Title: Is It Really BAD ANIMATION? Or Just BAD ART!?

Have you ever been watching a cartoon and thought, man, this is horrible animation? But was it really horrible animation, or is it just bad art? Well, today we're going to be answering that question.
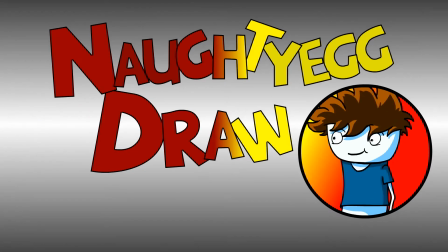Hello and welcome to another Naughty Egg Draw. I am your lovely host Jake, and today we are diving into what actually makes a bad animation and the misconceptions versus bad animation and bad art. Now, what do I mean by that? Well, basically, on the internet I constantly see single screenshots of a cartoon or an anime,
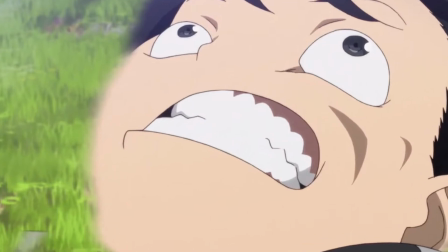0:35 basically with the person going, "Oh my god, look at this horrible animation. Ugh." Now let me set things straight. If you're taking a single screenshot of something, that's not an animation. It's a single screenshot. You're commenting on the art that's within an animation. An animation is the process in which an image or an object is manipulated in a sequence to appear as if it's moving. So that one single screenshot, that's not an animation. That's one image in a sequence. So that's the biggest problem that we have. People throw around the word animation without the proper understanding of what the word means. Now I'm gonna throw out two examples of notorious bad animations. I'm gonna let you guys pick which one of these is actually a bad animation.
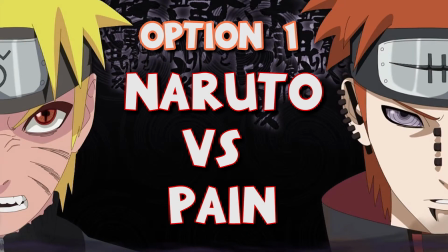1:17 Option 1, Naruto vs. Pain.
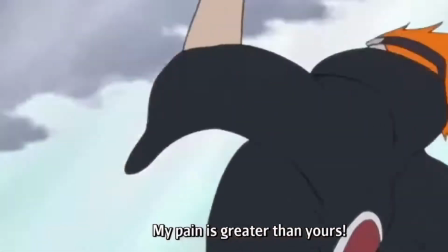1:22 俺の痛みはお前以上だ!
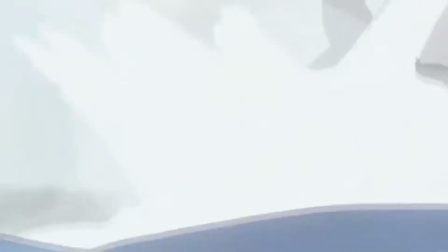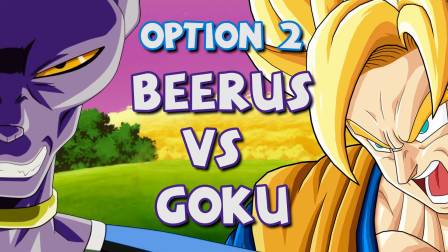1:35 Option 2, Beerus vs. Goku.
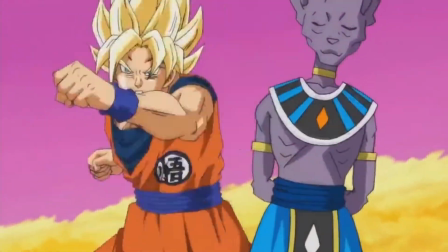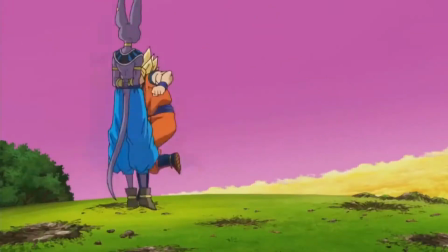And no, this was not a trick question. Only one of these is actually a bad animation. And if you picked option 2, good job, you were right. And let me explain why. Now, if you were thinking option 1, the main reason is probably because you found the animation style really jarring. It is really extreme, and if you've watched the show before, you know the animation style isn't like this normally, so that can really throw off your idea of it being a good animation.
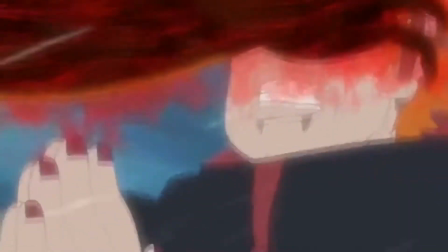2:17 This fluid nature of the movements in this pain fight are really well done and actually take a lot of skill to pull off very well.
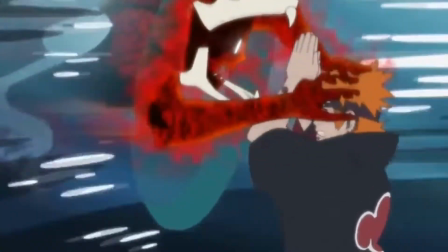2:24 I actually find this fight so memorable because of the art style that they use in this fight.
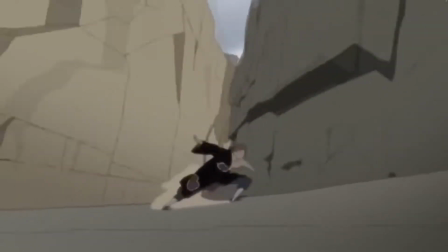2:28 But I can see why people don't like it because it does move away from the original style so much. But it's not bad animation. It's not. Now, if you picked option 2 to be your bad animation, good job. Here's a gold star. Now, I'm gonna break down why this is a bad animation, and there's a lot of issues, so let's just start with the characters' movements first.
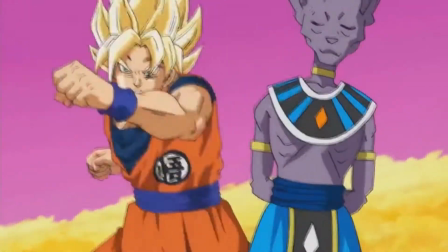2:50 So they're extremely rigid in their movements, and they don't convey momentum very well.
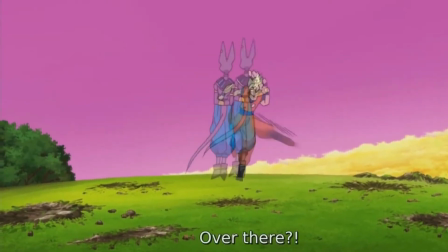2:55 The lack of a strong buildup of motion and the follow-through really makes this just hard to watch.
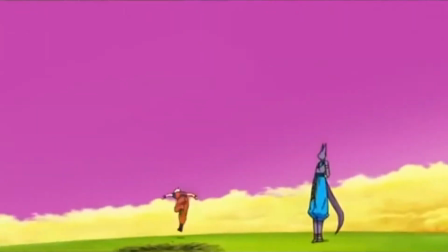3:01 I mean, heck, look at this shot. Beerus doesn't even move, and somehow Goku still misses.
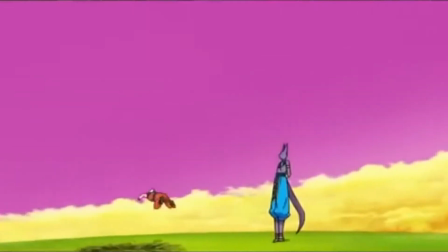3:06 Like, what? What?
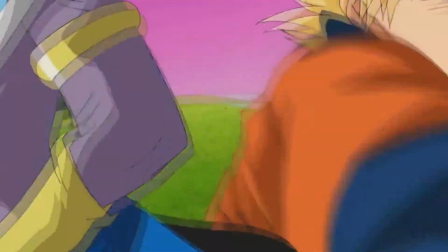3:08 Another problem with this scene is some of the drawn-out camera angles just make this drag on so much longer than it needs to.
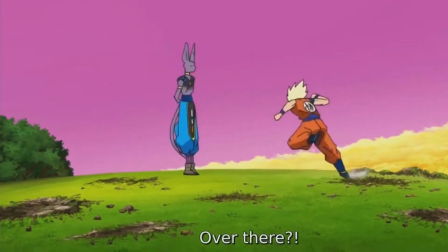3:16 Basically, just like any filler episode that has 22 minutes of screaming, "Ah!"
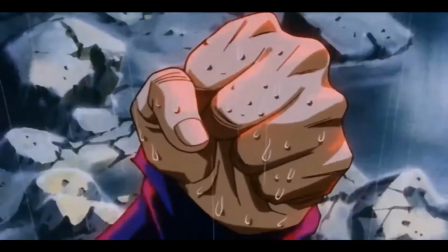Okay, so to talk about the bad animation and bad art aspect of it all again, I'm going to use Dragon Ball again as our demonstration.
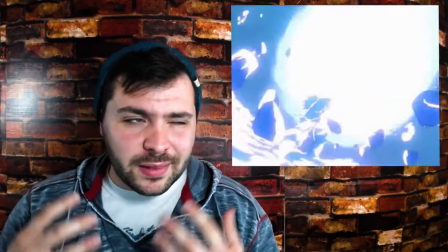3:38 Surprise! We can see in the old school Dragon Ball Z that the Kai blasts that they use just have so much power behind them.
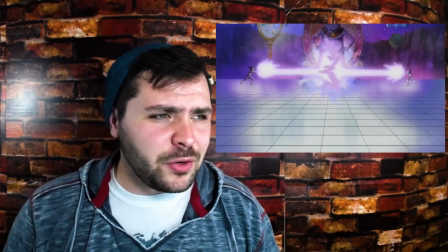3:45 But when we look at scenes of Dragon Ball Super, the blasts that they use are just lackluster and don't have much oomph to them.
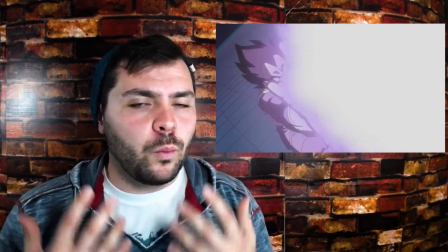3:52 They're just boring. They don't put much work into the art of the Ki blast.
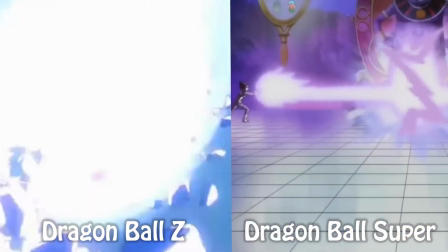3:57 And this right here is an example of bad art in an animation.
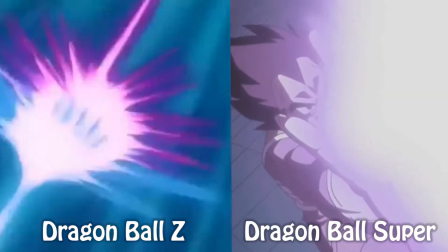4:01 The animation itself is just fine, but you don't get the shivers down your spine because the art itself is just so bad.